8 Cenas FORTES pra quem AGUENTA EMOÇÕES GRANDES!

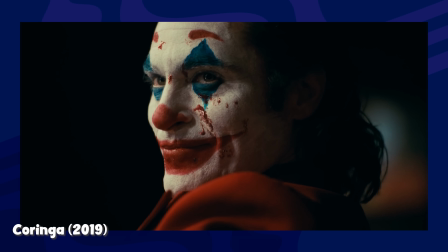Até o Tarantino, que não curtiu o filme, elogiou demais essa cena Por conta da carga de tensão,
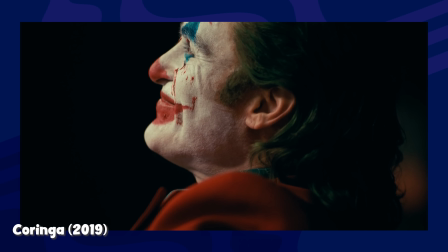suspense E por subverter toda a audiência dentro do cinema Como assim, Tarantino não curtiu o filme?
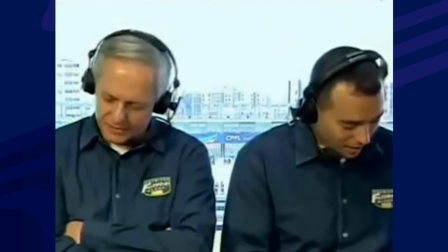É, ele tem direito, né? Chato pra caralho, por isso O lance de subverter é porque,
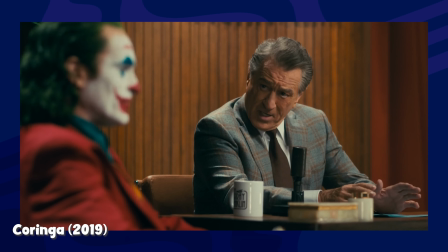segundo o diretor de Pub Fiction A cena faz o público torcer pro Coringa estourar os miolos do cara Um
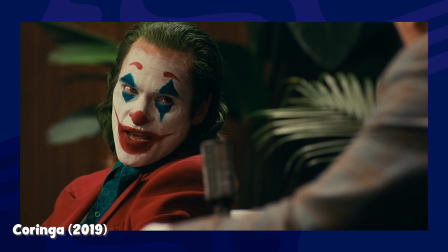detalhe muito legal é a presença do Robert De Niro Já que o filme presta homenagem a dois clássicos do ator O Rei da
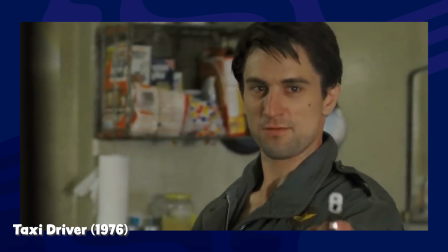Comédia e Taxi Driver Que também é muito tenso, também tem coisas semelhantes, né? E também é pesado Pesado
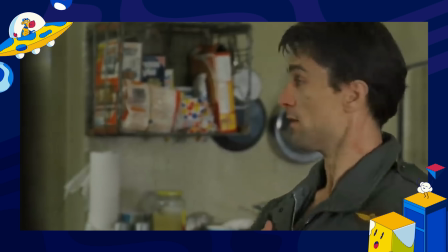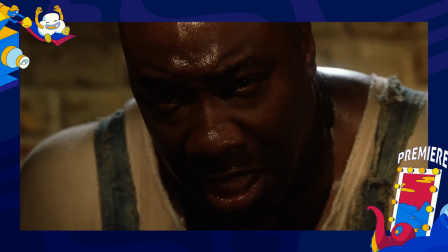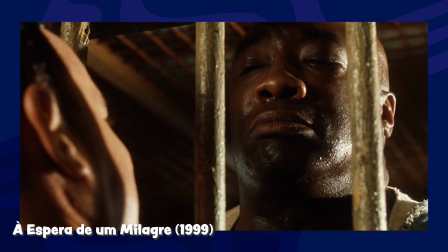A espera de um milagre é outro caso Em que o filme podia ter vários momentos citados aqui Mas fica impossível não destacar o clima Até porque acontece
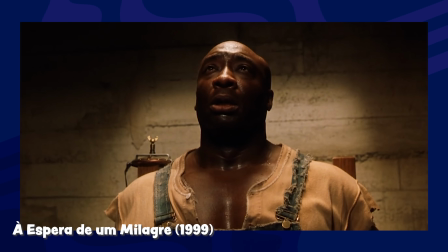exatamente o contrário do que a gente espera A inocência do John Coffey não é comprovada E o cara é executado na cadeira elétrica que é uma coisa que meio que você leva a crer que você vai ver uma história onde o cara não vai ser... Nossa, é muito triste esse filme e é de uma época onde não havia rede social spoiler, então ninguém realmente sabia o que ia acontecer. Exatamente, era só o cara da locadora te falar, esse aqui é brabo. E é um momento tenso, né?
Não me deixe de falar.
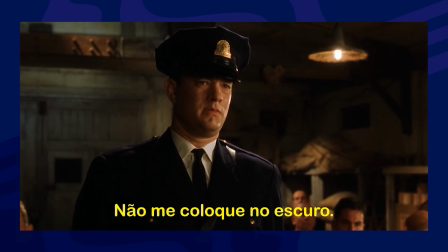Não me deixe de falar.
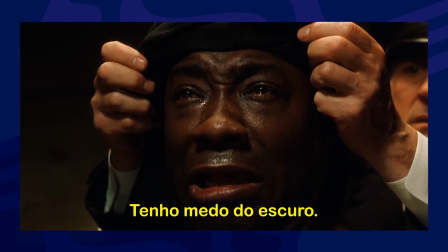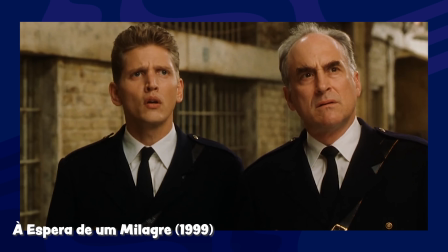Fica muito mais pesado ainda, considerando todas as coisas boas feitas pelo personagem, você realmente acredita que ela é inocente, você fica com todo aquele brother gigantesco e bonzinho. Boa parte desse peso fica também por conta das atuações. Inclusive o nosso saudoso Michael Clarke Duncan foi indicado ao Oscar por esse trabalho memorável.
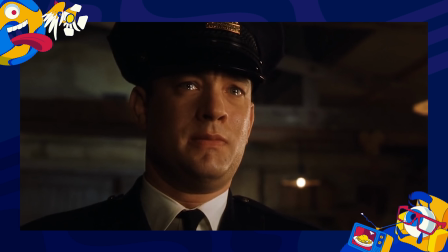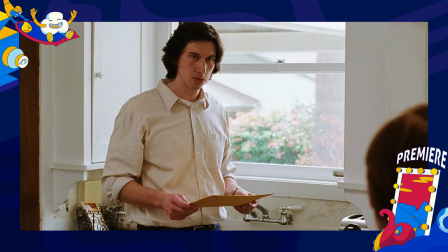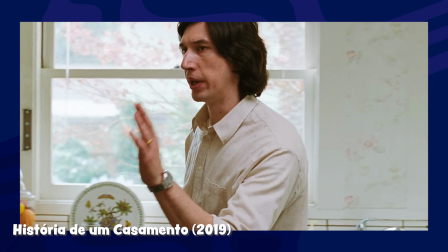Quem já passou por isso ou já viu os pais se divorciarem vai concordar que história de um casamento é um soco no estômago, mano.
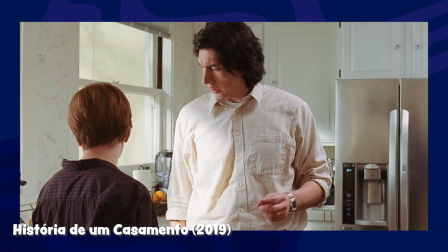Quando esse filme apareceu, né, nos festivais, depois foi indicado ao Oscar e tal, todo mundo assistiu, tem cenas bem famosas, porque na época o ator ainda tava fazendo o Kylo Ren, né, então tava todo mundo acostumado com ele todo emozinho lá, né. E nesse filme ele mostra uma outra faceta de atuação, e cara, que filme pesado.
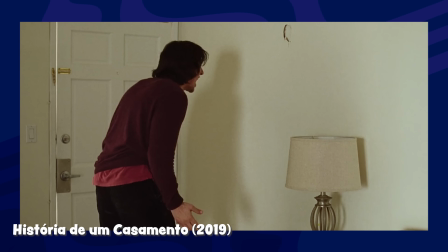O destaque fica pra cena da briga entre o ex-casal, que conta com as atuações brilhantes da Scarlett Johansson, e também do Adam Driver, né, os dois indicados ao Oscar por esses papéis. É tenso, galera, ver como os dois personagens vão pegando pesado um com o outro Até simplesmente se esgotarem e deixarem as fragilidades expostas Tipo assim, como você quando tá junto, você ama a pessoa, você fala que vai fazer tudo pela pessoa E quando se separa, vira o seu pior inimigo É, porque a pessoa sabe tanto o seu íntimo, né, que ela sabe todas as melhores armas pra usar contra você É uma situação realmente muito perigosa, né
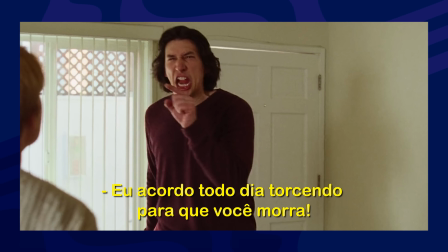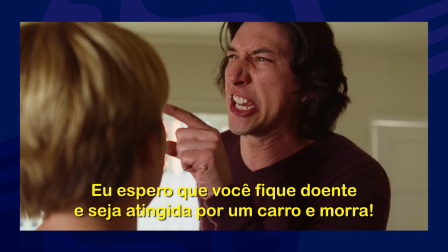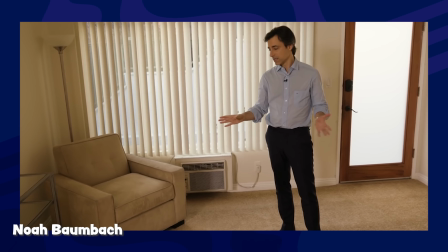O diretor Noah Baumbach disse que essa foi a cena mais difícil já feita na carreira inteira dele, mas também acabou sendo a mais gratificante de ver o resultado.
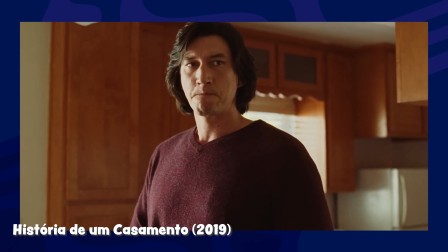Ela levou dois dias para ser filmada e o resultado é um espetáculo que vai além das grandes atuações e do roteiro muito bem escrito.
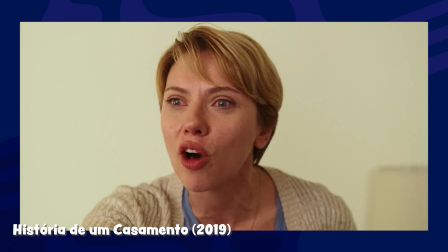É cinemácio. É, isso porque ela tem detalhes técnicos muito interessantes. Por exemplo, o apartamento do Charlie quase não tem decoração.
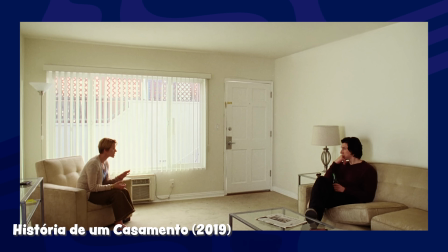E aí o cineasta captou os dois num plano bem aberto Pra dar essa noção deles diante do vazio Então tem toda uma rima também que tá rolando A fotografia
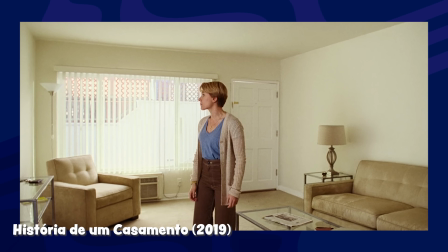também dá uma aula de significado Quando a gente vê os personagens em cômodos diferentes E a parede marca uma divisão entre eles É pensado nesse conjunto todo Que deixa essa cena e ele ter um soco no estômago